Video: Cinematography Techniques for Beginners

What's going on, guys? Daniel, aka Phoenix TTS, coming at you guys with another brand new video. Today is a little different video for you guys. I have to make a presentation for my work, and I put some decent effort into the presentation, and I think I cover some really good material for filmmaking content and cinematography. I'm going to be covering intermediate cinematography techniques, so this will help you if you're a filmmaker or a videographer or even like a photographer, or if you just watch my Filmmaker Reaction reviews and want to see kind of and understand some of the terminology and stuff I talk about in those videos from a filmmaking standpoint. So if you're into that sort of thing, continue watching the video, consider giving us a like and subscribe for new videos every single week. But without further ado, guys, let's get right into the training, and I'm just going to be talking about this stuff from my personal experience and from my viewpoints and what I think about it.
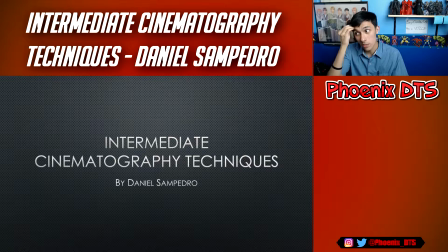So here we go. Alright, so Intermediate Cinematography Techniques by Daniel Sampedro. If I'm not looking at you guys, I'm going to be looking at the screen a lot, and I'm going to be talking about it and referencing it, so sorry about that, but I just wanted the webcam on just so you can have me as a reference, and I'll be using the mouse throughout the thing.
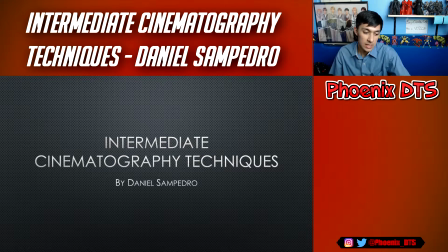And I got my water here, so sit back, kick back, get your notes out, because here we go.
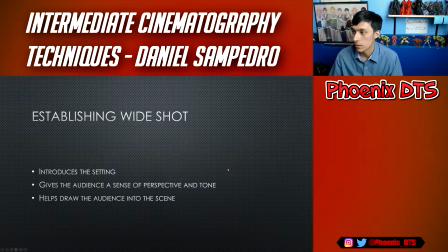If my thing will work. There we go. Alright, so establishing wide shot. So introduces the setting, gives the audience a sense of perspective and tone, helps draw the audience into the scene. So this is at the beginning of everything, basically.
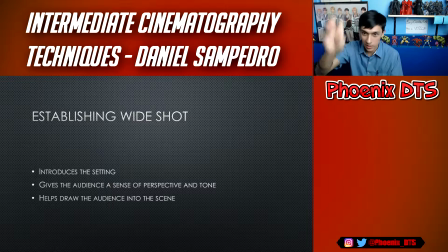This is how you just like start it off, and then we get to like tighter in, and then I'm gonna have these sides, and I'm gonna follow on with some examples.
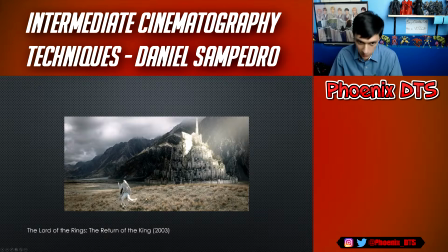So here we go. Lord of the Rings: Return of the King. This is, we have Gondor approaching on the white city of Gondor. So it's just a super wide angle shot. We totally see what's going on. We see he's arriving here. That's pretty much all we need to know, and it lets us know where we're at. Same thing with Blade Runner, opening shot.
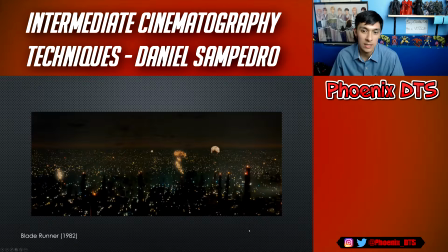It lets us see the whole city, and so we can see it's a very grim, it's very dystopian, and it's dark, and there's like fire coming out of the buildings. There's a lot of people living here, a lot of lights. Overpopulation is a thing.
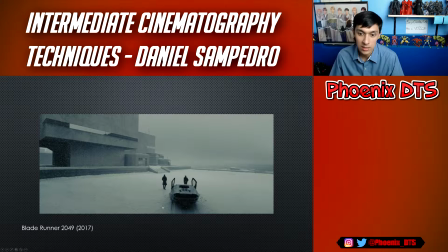And then in Blade Runner 2049, this is when they're exiting the car, and we can see it's very snowy. And we can see where the hell they're going. These are the people we're talking about, and this is where they're going. That's as simple as that. That's what establishing shots are meant to do. Avatar.
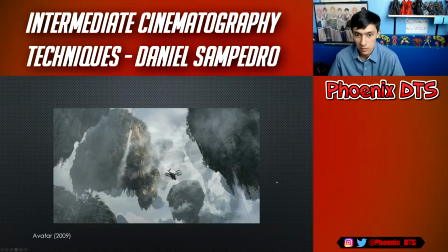Just show us the landscape. What's the planet? What the hell do floating mountains look like?
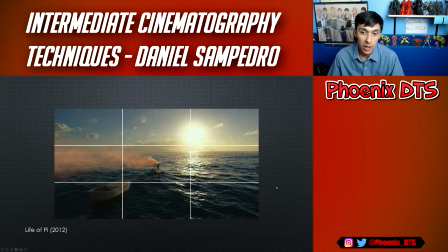That's what floating mountains look like. Good to know. Life of Pi. And I threw this in here because it has a rule of thirds example. So we have the sun in this corner, and then we have the boat in this corner. And then pi in the middle is just some cool like symmetry and just make some balance with the shot.
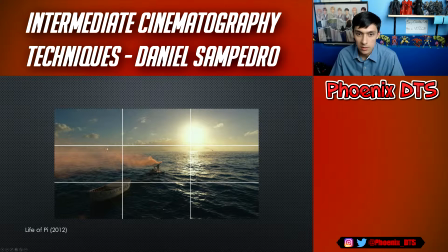And then there's also stuff over here, and so yeah, and then we got kind of like the water line right here, which is cool, but it just lets us know we're out in the sea, and these are the people we're talking about,
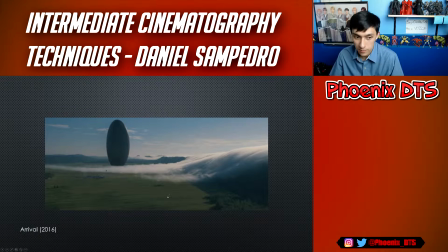so I like the shot. Arrival. Another one. In this corner of the screen we got, or in the corner of the rule of thirds, we got the big ass spaceship, and then we got some cloud movement over here. I guess if we want to say the trees are over here, that's cool, but it just lets us know that we're getting in on the spaceship, and it's in the mountains.
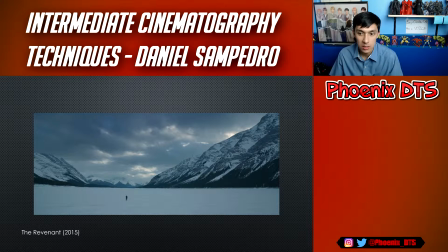Whoops. The Revenant, really beautiful shot. Shot with natural lighting. That's another cool thing about The Revenant. We're out in the middle of the wilderness. Look how tiny he is compared to everything else. That's really important, and it just lets us know we're out in the middle of freaking nowhere.
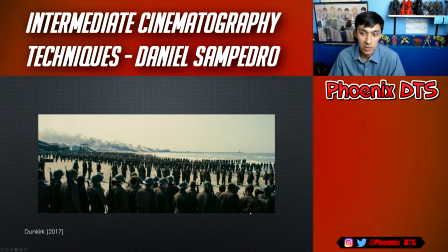Dunkirk, super wide shot. It lets us know we're on the beach in the middle of the action, and that there's so many people stranded needing to get out. And I want to say that these are all actually people, because normally what they'll do is they'll just take like these people, and then they'll duplicate them smaller here, and then duplicate them smaller there,
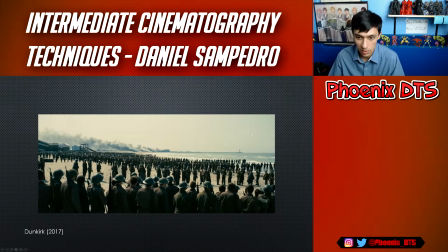and then duplicate them smaller there, and it's a really terrible process, and it like looks terrible, but Nolan shoots for realsies, so we know that that's okay.
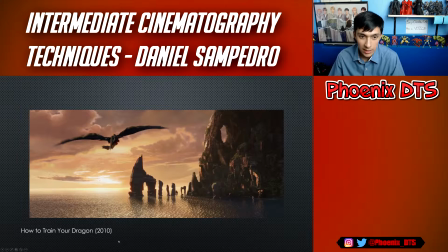How to Train Your Dragon. This is him and Astrid riding.
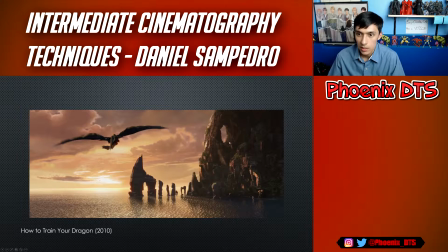I think it's him and Astrid riding. And so we got some rule of thirds up in here. We got the rule of thirds up in here with Toothless, and we got a shoreline at the bottom third, and it's letting us know that they're flying out to some place. So these shots are really easy, guys, and they just do so much for the audience.
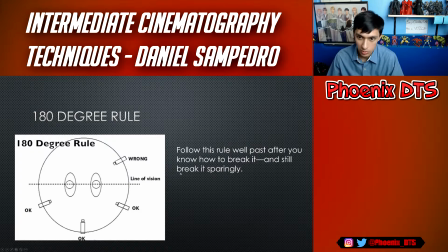All right, we're gonna move over to the 180-degree rule. So always follow this rule. Try not to break it. And if you think you can break it, try it some more and then break it. And then keep repeating that so you don't ever really break it until you're like an Oscar winner or something,
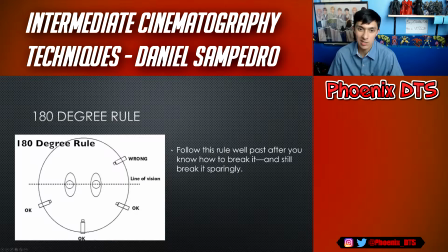or you're just like really crazy, and or if you're just feeling like that's what my movie's gonna be about. But other than that, don't break it. Just don't. All right. So this is basically what it is that you have your two characters, and then imagine there's a line like going right through them. The camera will only be shooting on one side of them. or else it just looks like they shoot on the place.
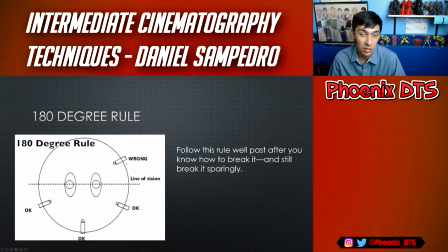So basically, this is our line. This is where all the cameras are. If you put a camera over here, that's wrong. Don't do that. So here's another example of why it's good.
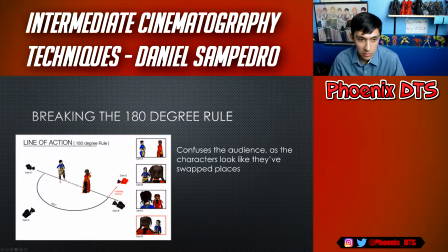So this is good, and that's cam A. Cam B is over here, and we get an over the shoulder here, and then get another over the shoulder. But if we switch to cam D, it looks like they swap places, and you don't want that, because then that confuses you. You're like, wait, weren't they there? And then that just takes you out of the movie.
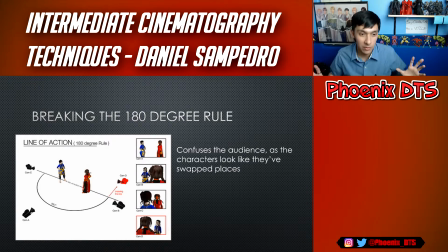And the last thing you want as a filmmaker or any videographer or anything is to get your audience out of it. You want them to be immersed into whatever it is you're doing. That's what you want. 100%. That is like the most important thing.
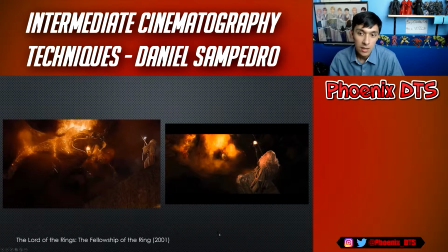You break that, the whole thing falls apart. Alright, so this is like maintaining it. So we start off over here, and then we can go super high, but like Gandalf is always on the right, Balrog's always on the left. That's technically how it's supposed to work. And even in like fight scenes, and this was just happened, Avengers Endgame trailer.
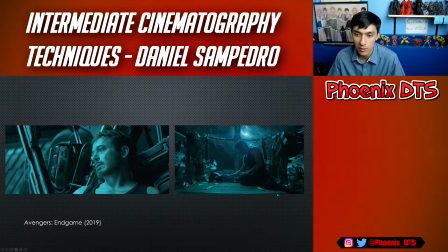So we're shooting. This is the line through them, and we're only shooting on this part of them, right? We don't go towards on the cockpit side, or else we get confused. Tony's on the left, or Tony's on the right. Helmet's on the left. Boom.
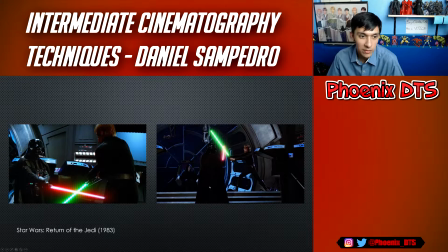Even in fight scenes, Return of the Jedi, Luke's on the right, Vader's on the left, and this is like from Vader's over the shoulder, and then this one's from Vader's over the shoulder, and then this one's from Luke's over the shoulder. So you're not breaking that axis, whatever you do. You're always shooting on one side of the characters. 50-50 shot.
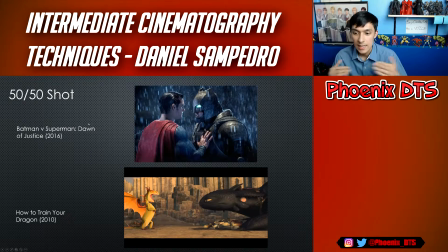These are really good confrontational shots to show us a bit of even power and just like, some conflict, or like two opposing forces coming at each other. So we got BVS, Batman and Superman, a little bit not super 50-50, but this is 100% 50-50.
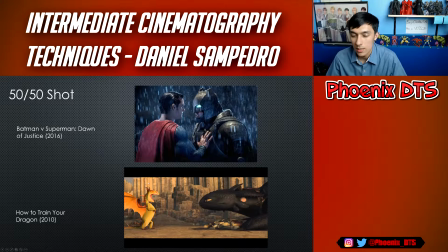Toothless and the Deadly Nightmare, or whatever. No, it's not a Deadly Nightmare. I forgot what the little ones are called. But yeah, you can see it's completely the two characters right here, and then the camera is completely to the side of them.
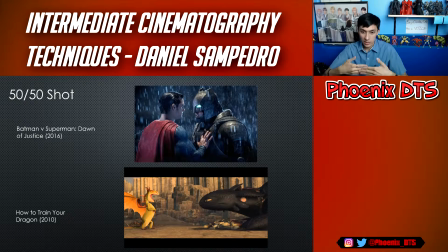It's not leaning towards a certain character. It's right in the middle of them. Power in cinematography.
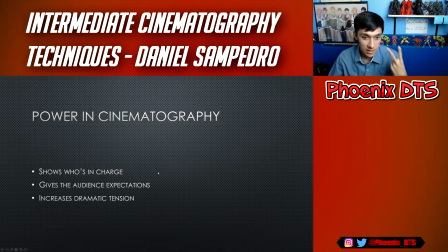So power in cinematography basically shows you who's in charge, gives the audience expectations of what the hell is going on and who's in what state, and increases dramatic tension, which is really, really important for building suspense and keeping your audience in there,
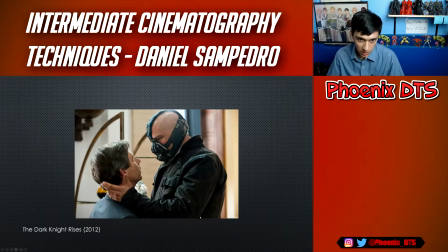wanting them to see more. One of my favorite examples is The Dark Knight Rises with Bane. Bane's huge. Tom Hardy is not that big. He's probably standing on a box, but the way that the height is, it looks like he is completely dominating over him, and that's amazing.
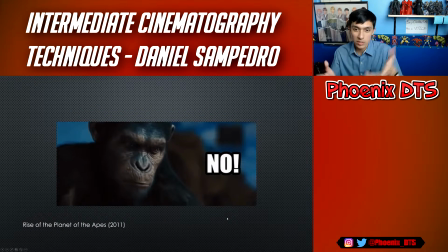And then my favorite scene, Rise of the Planet of the Apes, no. So if we watch the GIF again, it starts low, and then he becomes taller and taller and taller.
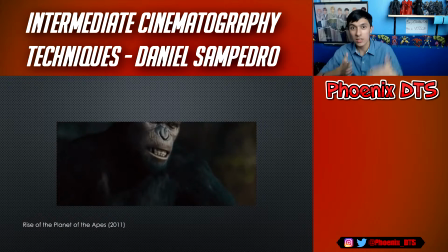That's him gaining power throughout the scene, like real time. And then he has so much power, and he says no, and that's the peak of that. Drive, shot really, really low.
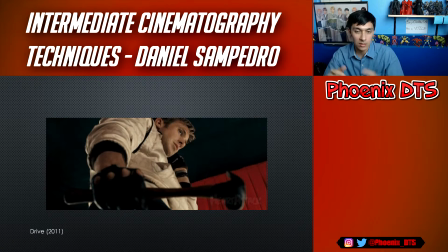The lower you shoot, and when you shoot higher at them, they have more power. I've talked about this before. But yeah, look how tall it is. Look at how much power Driver has in this scene. It's insane. House of Cards.
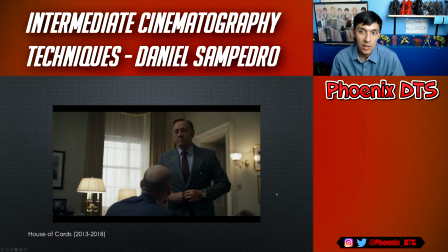I mean, say what you want about Kevin Spacey, but if we just take it this shot, the way it is right now, he's standing and looming over this guy. Who's got the power in the shot? This guy right here, obviously. Jurassic Park.